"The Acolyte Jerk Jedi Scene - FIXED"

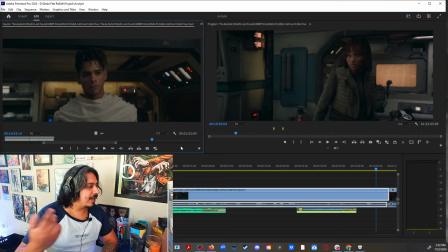[18:09]
doesn't matter what I think and then we have this random ass line it doesn't matter what I think like this doesn't hit anymore because she already asked the question twice and the answer to the question was exposition
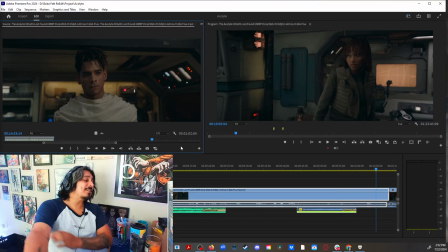[18:25]
and then the silly bartender is the bartender going to ever be brought up again no do we need it no then
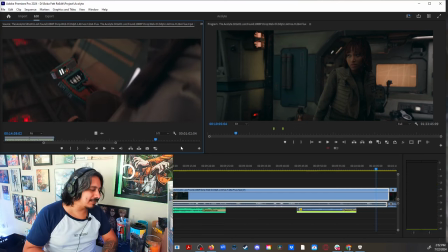[18:37]
we continue then we establish again this the little robot
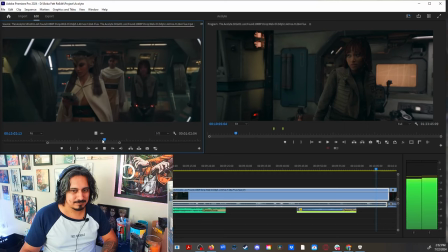[18:43]
now that you've been identified the prison transport will take you back to coruscant and now we're talking okay we're
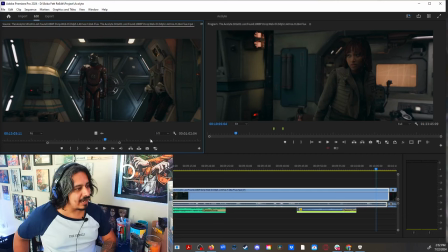[18:51]
gonna take you in all right and then we see this iron man looking dude we continue we continue
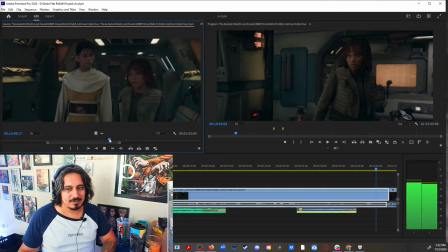[18:57]
walking you're making a mistake then
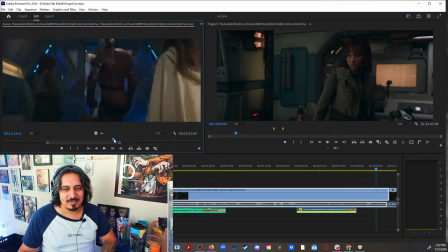[19:03]
she's like you're making a mistake blah blah blah continue continue all right
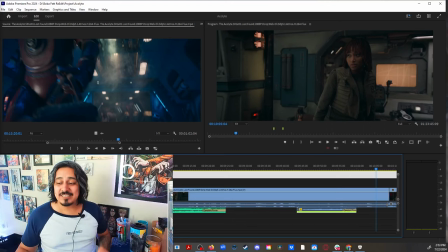[19:08]
all of that scene served what purpose let me ask
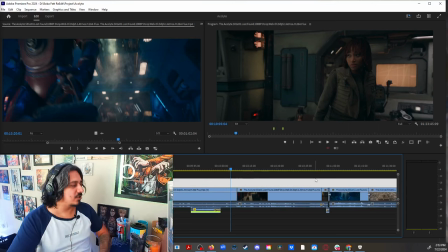[19:14]
what purpose did that scene serve we know that she has a connection to the jedi we know that an assassin that matches her looks it's on the loose okay we see that there's a there's a there's a connection all right but what happens
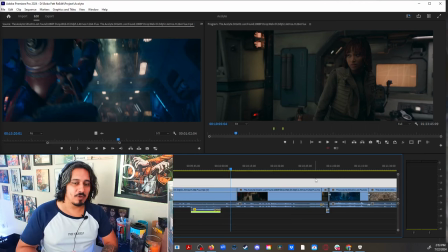[19:33]
why is this scene so heavy well there's a lot of exposition a lot of redundant questions uh the jedi look very jerkish very asshole-ish and if they are supposed to have like a like an urgency for the matter
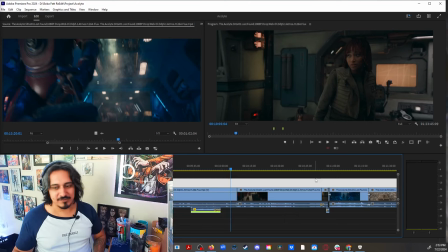[19:52]
then something needs to happen let's go into the fix i think it's best to take a seat
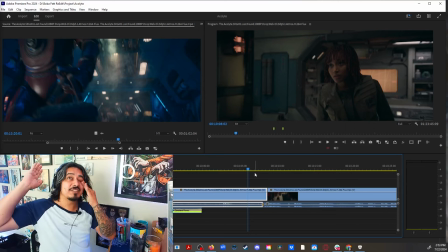[20:01]
then she takes the seat and instead of going again into that whole spiel from before like how long you've been a
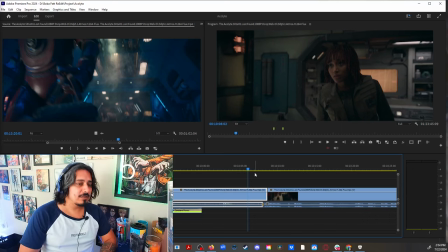[20:09]
mechanic how long let's just go to the chase
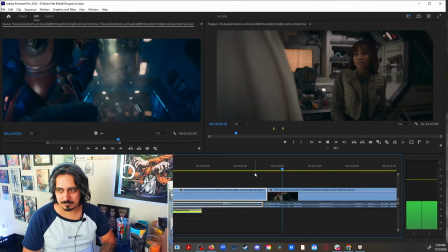[20:13]
last night a jedi was murdered on ueda who because she is like hey you better take a seat like i'm about to drop some heavy
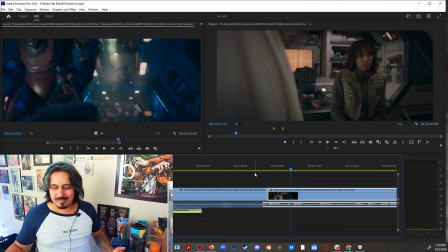[20:23]
news instead of drop a like very asshole sounding
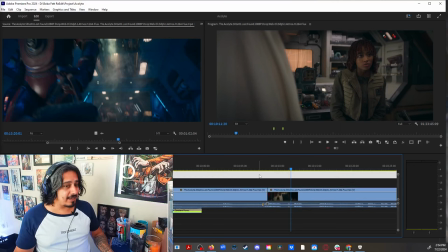[20:28]
interrogation it's like hey let me tell you what's going on you better sit down someone killed a jedi who that way like
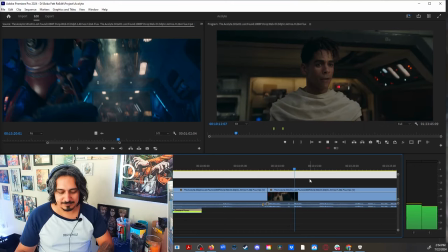[20:39]
the the news are giving that that impact master and dara the
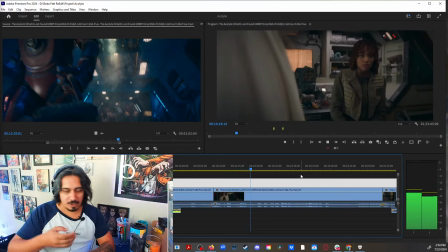[20:46]
suspect matched your description all right we're already like we're already in there's
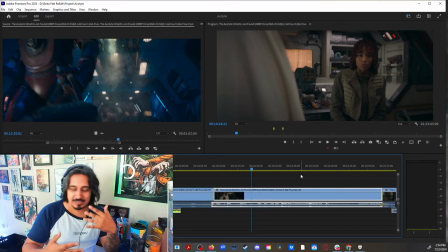[20:52]
no need like we we already established that she has a connection to to the jedi because of the way she greeted him it's like oh you came to see your old friend and then we're like oh someone killed the jedi
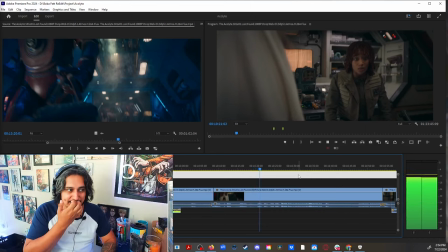[21:04]
now she reveals that she knows you think that i killed her where were you last night on this freighter
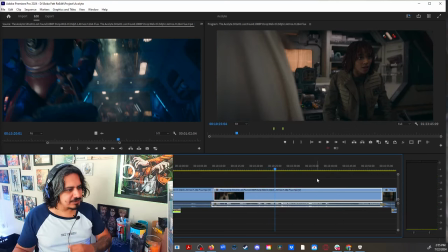[21:12]
so we we we continue with that but here's the thing
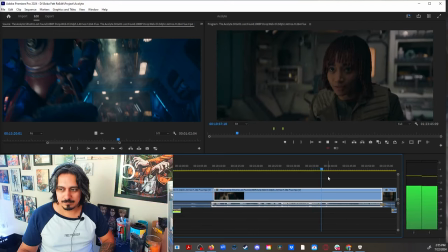[21:17]
no one else's that i've ever done but it was my decision she mentions she mentions that she left the order
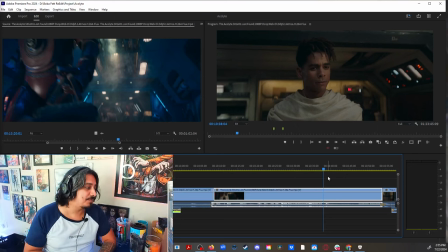[21:25]
just by saying that we already established that she was part of it so we need to go into the whole exposition rant
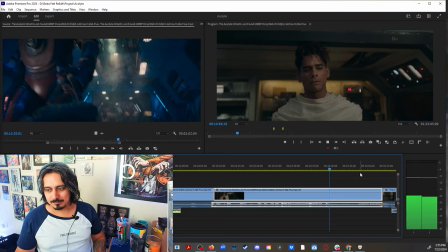[21:34]
right no one else's he
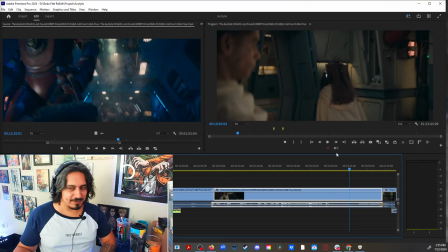[21:42]
he signals the padawan to go and do something but this is where it this is the this is the subtlety and the important thing
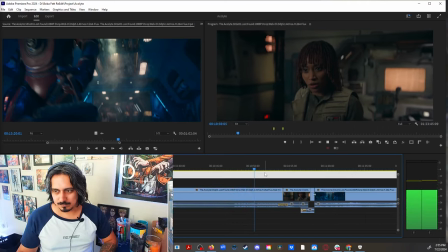[21:52]
you really think i'm capable of betraying the order overpowering a jedi master and murdering her